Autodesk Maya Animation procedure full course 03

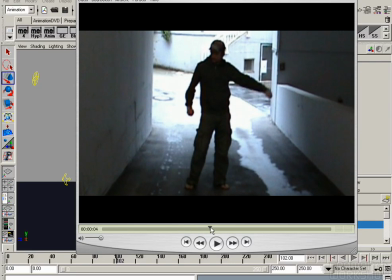(8:13)
He takes a look at the ball, but we won't take that for the next pose.
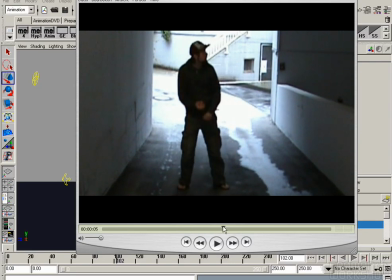(8:19)
We will go straight away to the anticipation of throwing the ball.
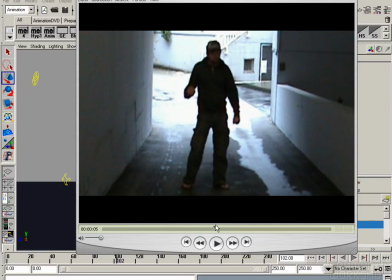(8:22)
We don't do that because it's not essential for the story, and we would put it into the breakdown.
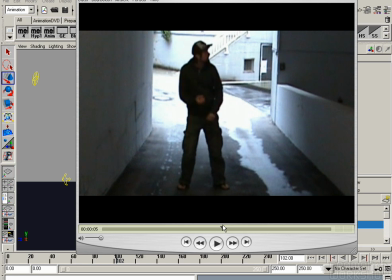(8:29)
So we first adjust the hand, take a look, goes up, alright.
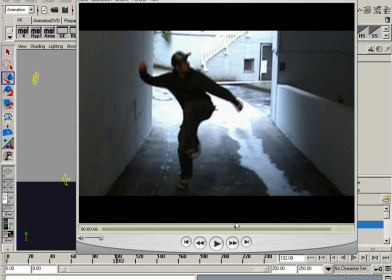(8:37)
So we go into the anticipation of throwing the ball.
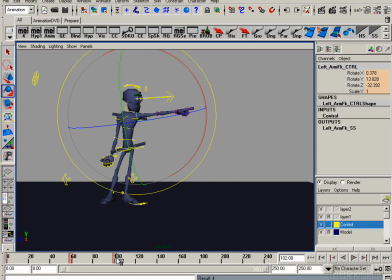(8:43)
So this will be at around, I think, 150. And that will be the next pose.
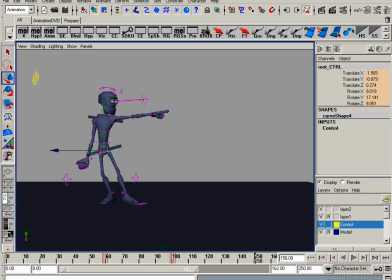(8:56)
So let's move the body to that side and take a look again what is happening.
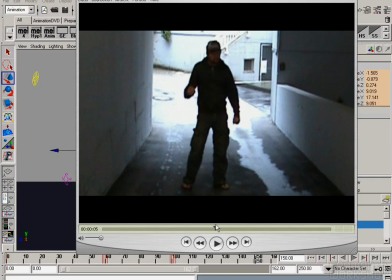(9:06)
He's doing that little step backwards and
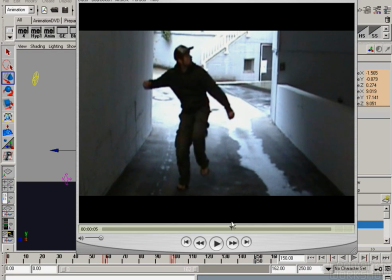(9:13)
exactly his left foot going up,
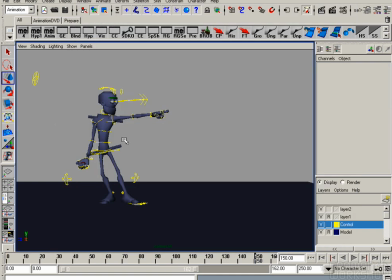(9:18)
his right arm going up, and it's also at the same time it's a squash. And as you can see, a lot of principles are mixed up. It's like we now have this anticipation. We have it because of a physical reason and also because of a storytelling reason.
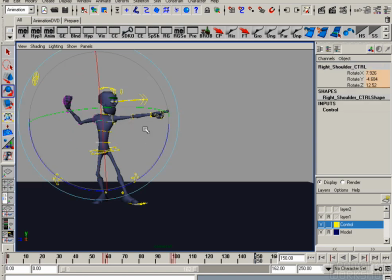(9:37)
We want to show the audience what the character is doing now. He will throw a ball. And as I said before, the faster and stronger the action, the longer and stronger the anticipation. So people see that something will happen.
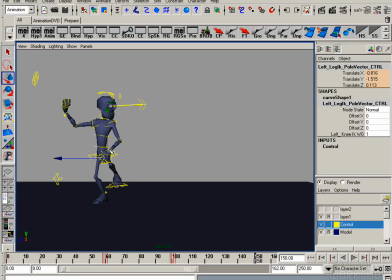(9:52)
And also at this position we have this squash that we use to make this pose even stronger.
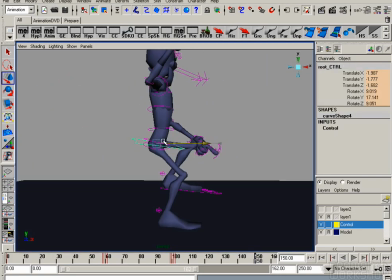(10:00)
As you see, sometimes it's important to go into the perspective, because if you just animate through the camera, then
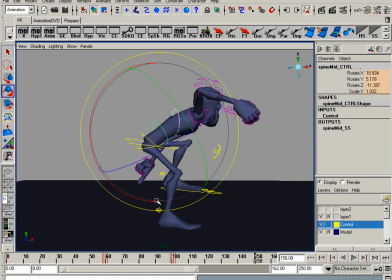(10:11)
maybe it works, but then the character, if you look from the side, is in a really weird position,
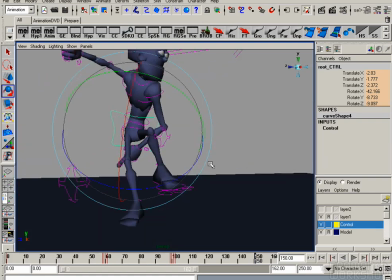(10:19)
in a really weird pose.
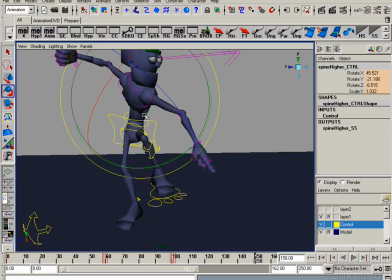(10:23)
And if you have a shadow from light, then you can see the weird position of his body in the shadow.
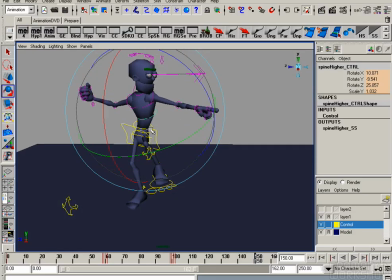(10:32)
So better make it work physically from all perspectives. Alright, so keep on more adjusting the body, trying to hit the pose.
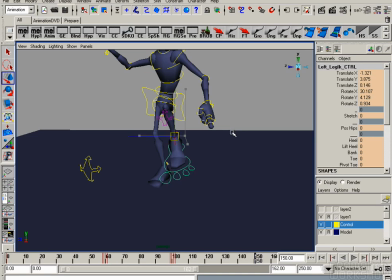(10:47)
So I do the adjustments in the perspective as I think it is right.
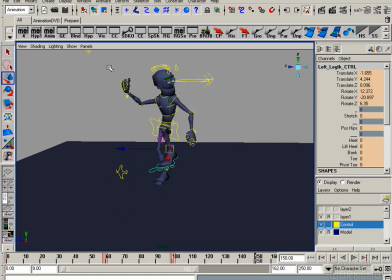(10:52)
Then I switch to the camera and take a look. Alright, does it work now in that perspective?
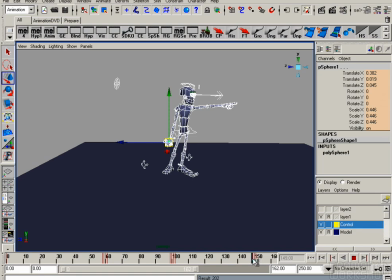(10:58)
If not, go back and make it work. And here also you can see my double keys.
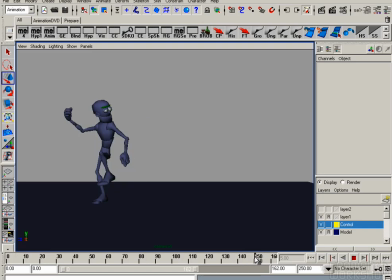(11:06)
And that's all I need for the beginning, for putting in the first poses. And here you see it's not yet what it should be.
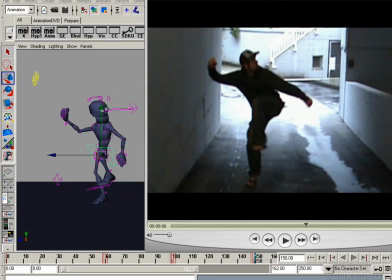(11:18)
So it's trying and keep getting closer to the pose that I want to hit.
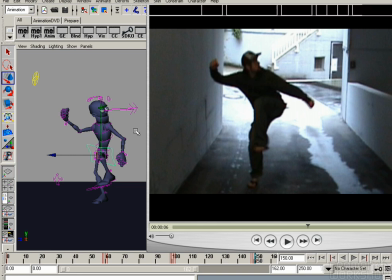(11:25)
It's try and error sometimes.
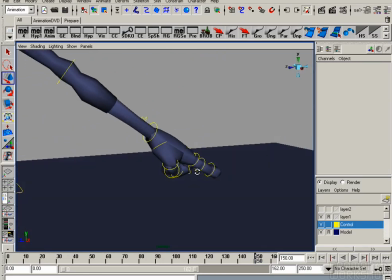(11:32)
And okay, now change here the hand. It shouldn't point anymore.
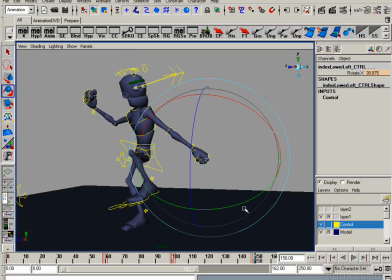(11:38)
So let's close it, see how it looks like.
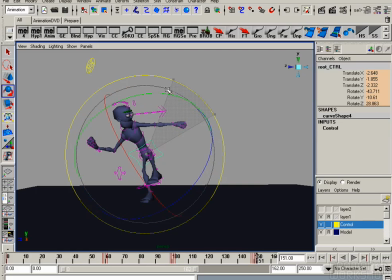(11:40)
Sometimes I do a pose or I do some adjustments, and afterwards I see, no, that's not what I want.
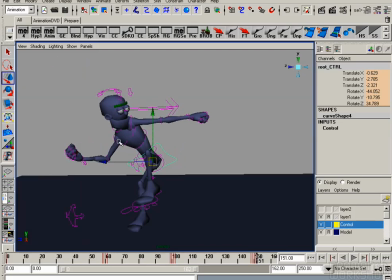(11:47)
It doesn't look so good, so try something else. And I think we have that freedom in 3D to play around and take a look, does it work or not? Because it goes all so fast. You have that possibility.
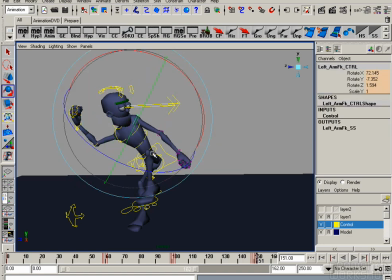(12:04)
In 2D or stop motion, you don't have it, because it's so much work to do that animation in 2D, for example. You have to draw it, and just to see if it works, you have to draw it and then play it.
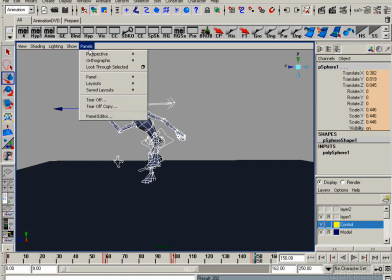(12:19)
If it doesn't work, you have to redraw everything.